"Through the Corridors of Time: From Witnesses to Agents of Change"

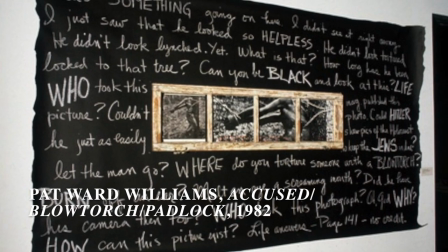In Pat Ward-Williams' 1982 multimedia piece, Accused Blowtorch Padlock,
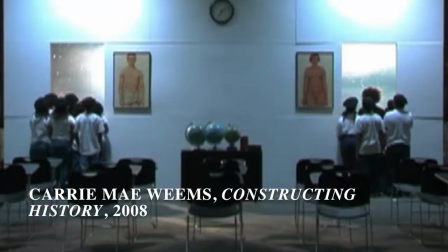and Carrie Mae Weems' 2008 short film Constructing History,
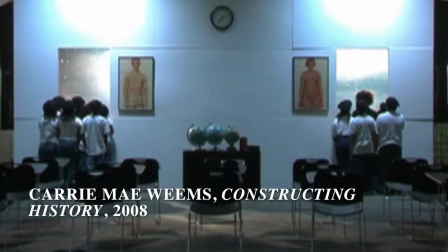they use the imagery and metaphor of a window to emphasize the implicated viewer's role in actively witnessing truth.
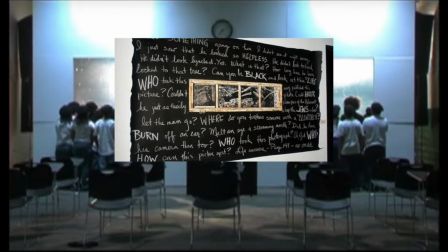In these works, the window provides a visual tool for a critical gaze and awakened consciousness to the injustices of the law and the myths of canonized knowledge.
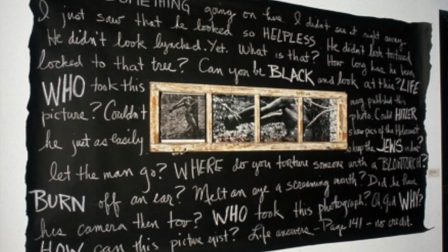Here, Williams re-appropriates a photograph from a 1937 Life
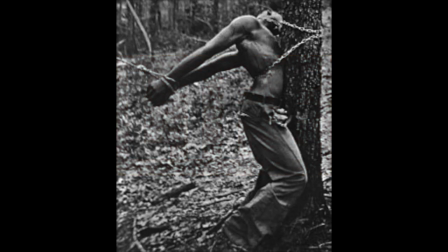magazine article of a black man chained to a tree prior to being lynched.
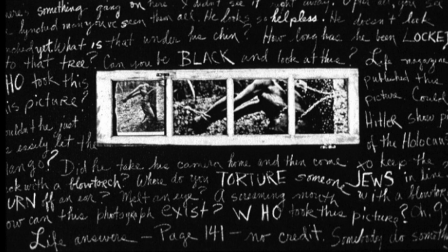Looking into the window frame, you see fragments of the original photograph, manipulated through Williams' own agency,
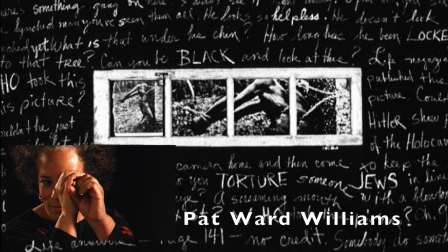where she zoomed into images of his hands tied up, the accused, burns on his back, the blowtorch,
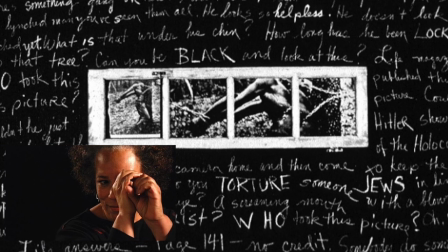and his torso locked and chained to a tree, the padlock. On top of these photos, Williams layered a found wooden window frame.
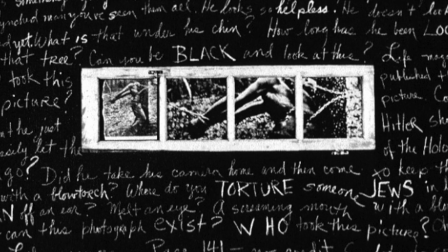The window acts as a historical lens and metaphorical frame into viewing or witnessing the past,
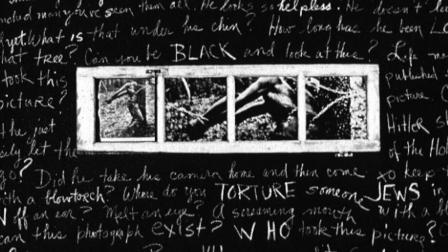at a time when the ritual act of lynching was dominantly accepted as entertainment.
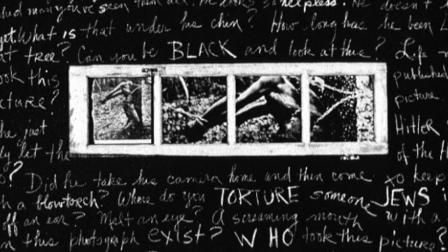By layering these photographs with a window frame, Williams records the lineage of the injustices and deficiencies of Euro-white supremacist law.
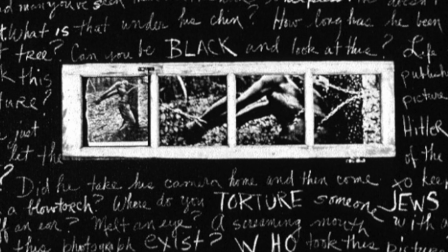The window frame visually cuts through the photographs like prison bars,
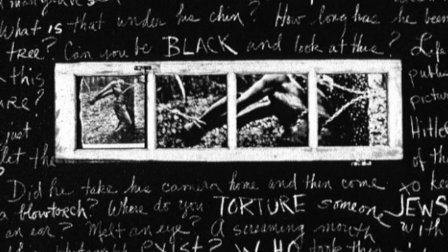thereby placing the act of lynching behind bars and criminalizing this act, constructing a new legal precedent.
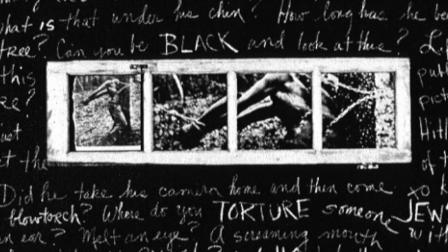By scrawling rhetorical questions around these centered images, Williams forces the implicated viewer to actively question the nature of the law.
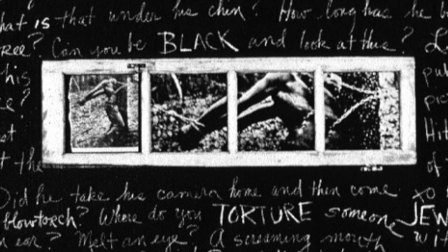She applies the legal act of interrogation onto the photographer of the original photograph by repeatedly scrawling questions like, who took this picture?
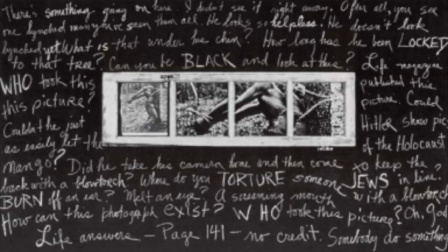By surrounding the photographs with text, she draws attention away from the horrors of the photo and centers on words like black, who,
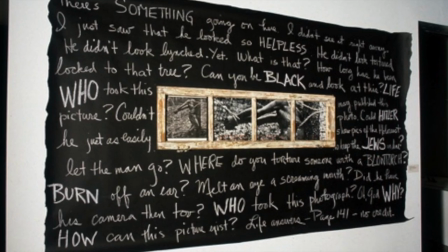why, and how.
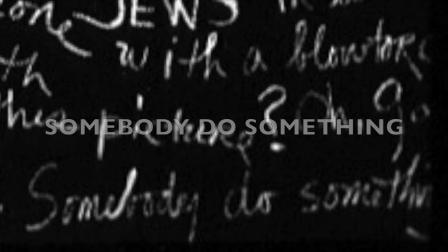Bringing the photograph into the present moment, Williams leaves the reader with, somebody do something, calling for an active and engaged future.
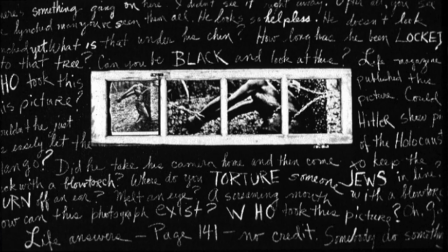Williams amplifies the interrogation of the lynching rather than the lynching itself.
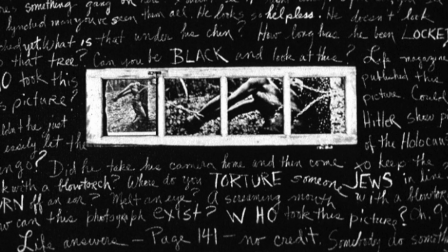The white text written on the black tar paper visually constructs a chalkboard through our shared conceptual map.
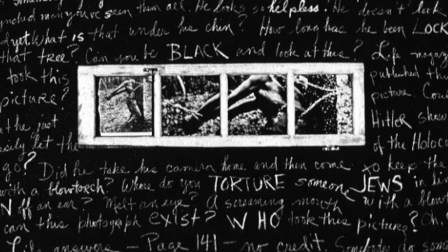Filling the chalkboard with these interrogations of historical memories,
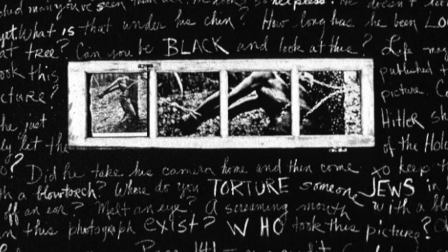Williams constructs a liberated classroom setting where children specifically have the space to witness and interrogate historical truths.
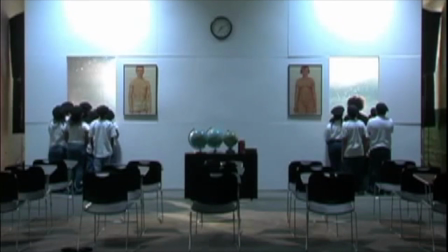In this constructed place, our classroom, we revisit the past. The students examine the facts.
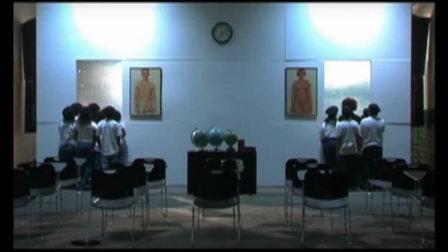In conversation with these same ideas over 20 years later,
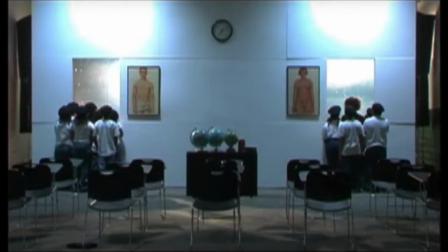Weems uses the more technologically and aesthetically advanced medium of video to further construct children as active interrogators.
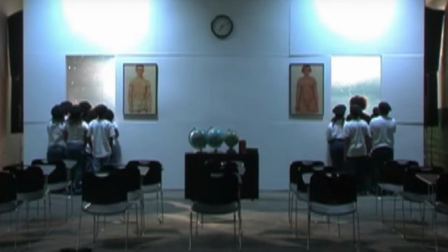Here, Weems uses a classroom setting filled with children staring out of two identical windows.
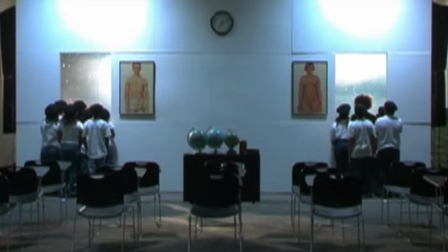The bright stage lights shining into the classroom highlight the artificial and theatrical nature
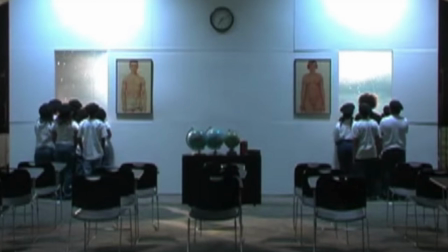of historical constructions of memory and what is legally deemed and legitimized as truth.
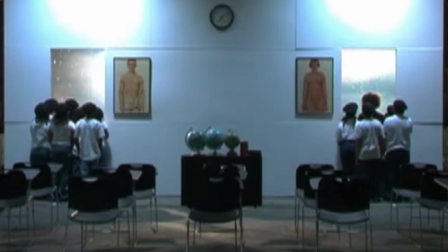Focusing on these unidentified children with their backs turned away from the camera,
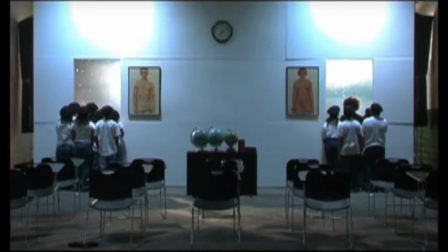Weems constructs children as desiring historical information outside of the hegemonic classroom space.
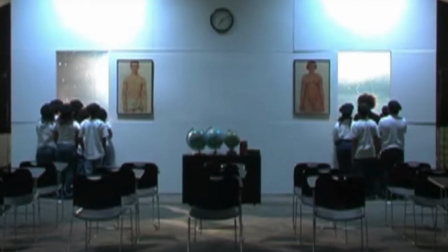These children become the active interrogators of his constructed knowledge through the use of the window as a visual tool.
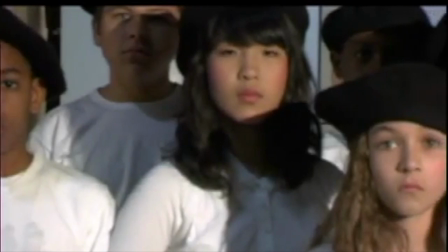These children, uniformed in the same Black Berets as the Black Panther Party, are agents of change,
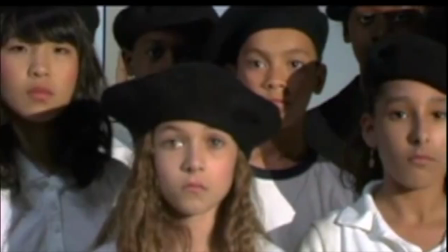critically interrogating and bearing witness to the past in order to construct an empowered future.
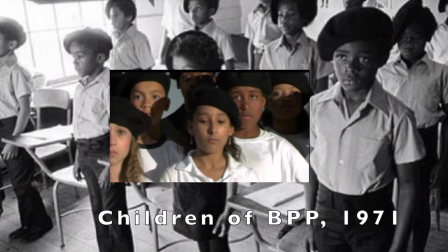Here, a woman in winter stands gazing and reflecting within
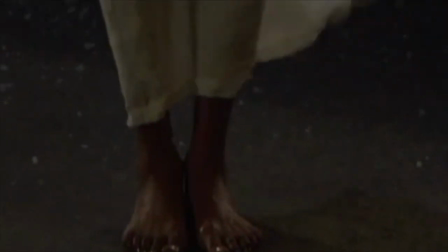a constructed visual geography outside of the classroom windows.